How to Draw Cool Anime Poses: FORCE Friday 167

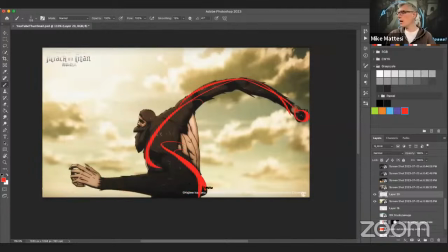(34:41)
A little stiff right here. so the shaping is a little odd because it kind of sweeps up like this and then goes straight at the top I would have done the opposite I would have swept the bottom and then let the muscle be here with a little straight on the top like that
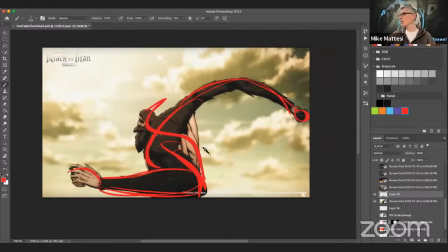(34:55)
to get to the hand the back is nicely going into the head like that so you know pretty cool you know you got these clouds in the background he's huge this guy right so you just have him up there throwing giant boulders at enemies and you know this giant skyscape which you could
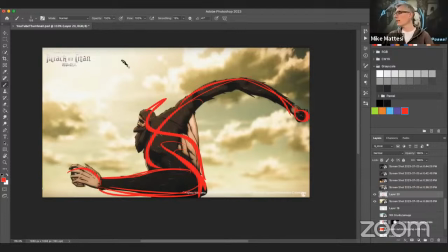(35:12)
see is beautifully painted with very dramatic lighting right a little funny that the lighting is so bright and he's doesn't seem affected by the light they're setting up but the animation of this guy throwing stuff is really fun really awesome and it really does
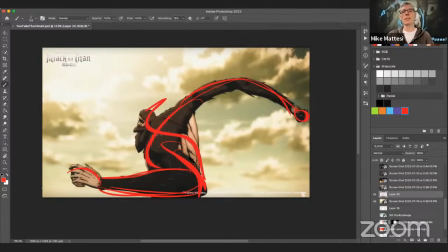(35:27)
look like they studied um like a baseball pitcher you know this guy kind of throws a ball like a baseball pitcher and i think they did some time there to look at that so
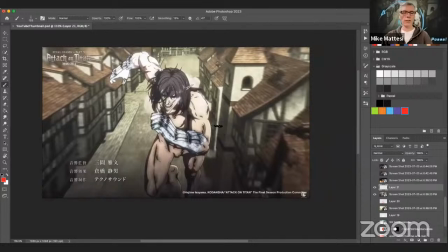(35:40)
this was the uh thumbnail right it's one of the main characters um it's erin i think right erin yeager uh and uh you know silhouette yeah so so right like swanley was mentioning earlier like look at his arm is in the shape of
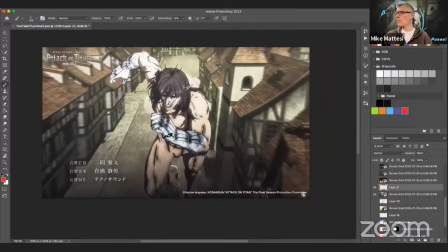(35:57)
the body it's like trapped in here basically right uh forceful i mean we've got the leg we've got this we've got his foot here we've got the other leg this could be a little better in terms of straight. And then this arm, again, it's animation, right?
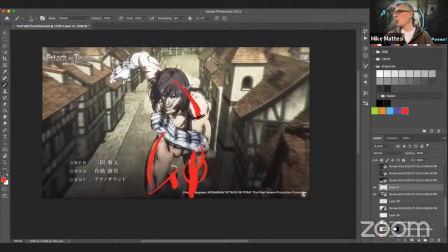(36:12)
So maybe I grabbed it at just a frame that wasn't great, but I would turn him more, get this arm to pop out of the silhouette of the body. And then this one's really good, right? Really clear. You can see the hand pose, right? But I think I would take this arm and get it out here like so.
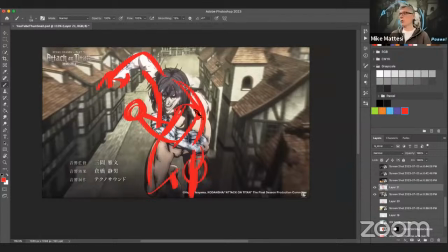(36:27)
And that would really push the rotation on his body, right? It would add way more drama to how he's running right to
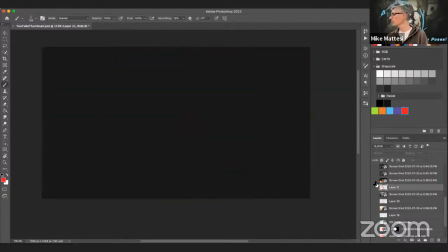(36:34)
really pump up the action on that you can see there's the pose right
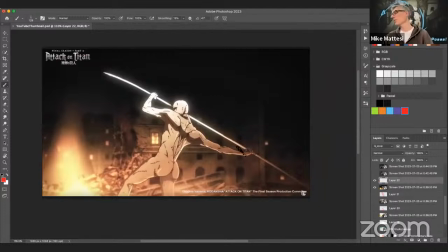(36:41)
it's another type of titan all right uh this one's again i would say in the middle all right uh when it comes to how it's drawn i love this arm sweeping back and grabbing that you know this like spear like thing and that hooks up into this arm a little angular on the arms you know this and
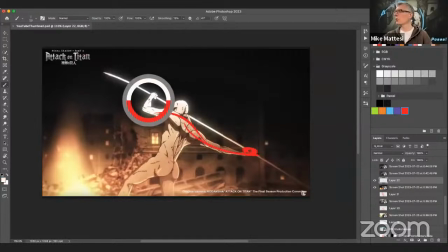(36:59)
this are very straight uh so there could be some curvature i could just grab this in white and basically gently just pump this out right like just give this an arc and that's going to help and just give this some arc here and that's going to help you know it doesn't take much so
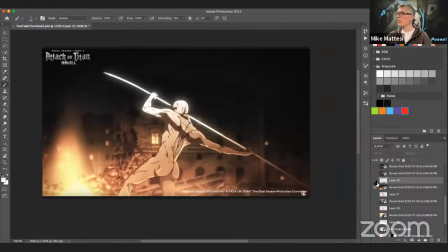(37:15)
you look at the difference between that and that you see very subtle but more fluid and it connects better into the other arm and then the body is really where i would say i would do the most change this is also a very stiff straight body remember last week we talked about um
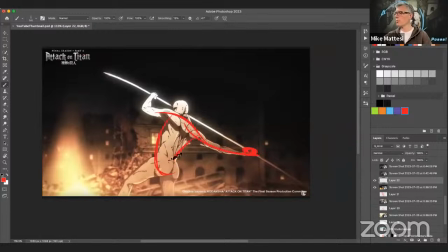(37:33)
mostly like American action superhero movies, right? And you can see the same thing, right? The fix here is to get some energy in those bodies, get the bending to occur, right? If I filled this out with flesh colors here, you know, just getting this character to be like this would make a massive difference.
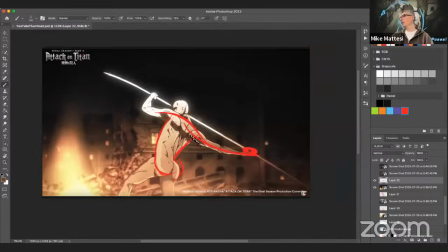(37:53)
I would push in on the lower back and get that like that, right? And get more flow out of it, right? Any questions? How's chat going? Is that scary face? I don't remember the names of half of these.
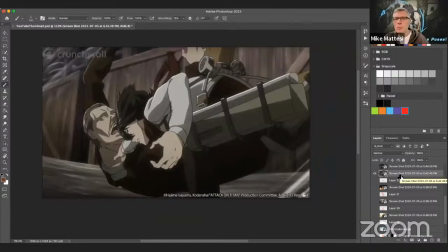(38:07)
There's so many of them, right? So many of them. Ed said, is it something we often see in anime, a super detailed background with much simpler? Yeah, most definitely. You would see that in Japanese anime or American animation, right? Because characters get drawn thousands of times in a background you just see once, right?
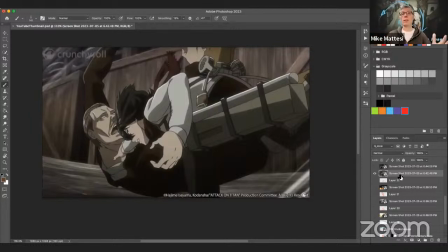(38:25)
So you can invest your time and effort in a background to add to the styling of the shot. But the characters are usually cel-shaded. Like you can see here, these characters have a base color and a shadow layer. And that's it. There's a little bit of highlight, too, like on that guy's brow.
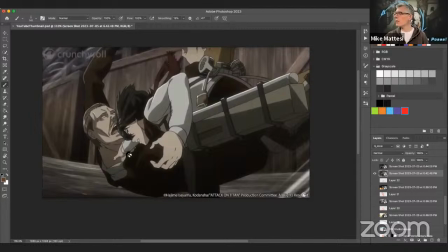(38:43)
So you can see they have little touches of highlight layer. Very narrow, very small.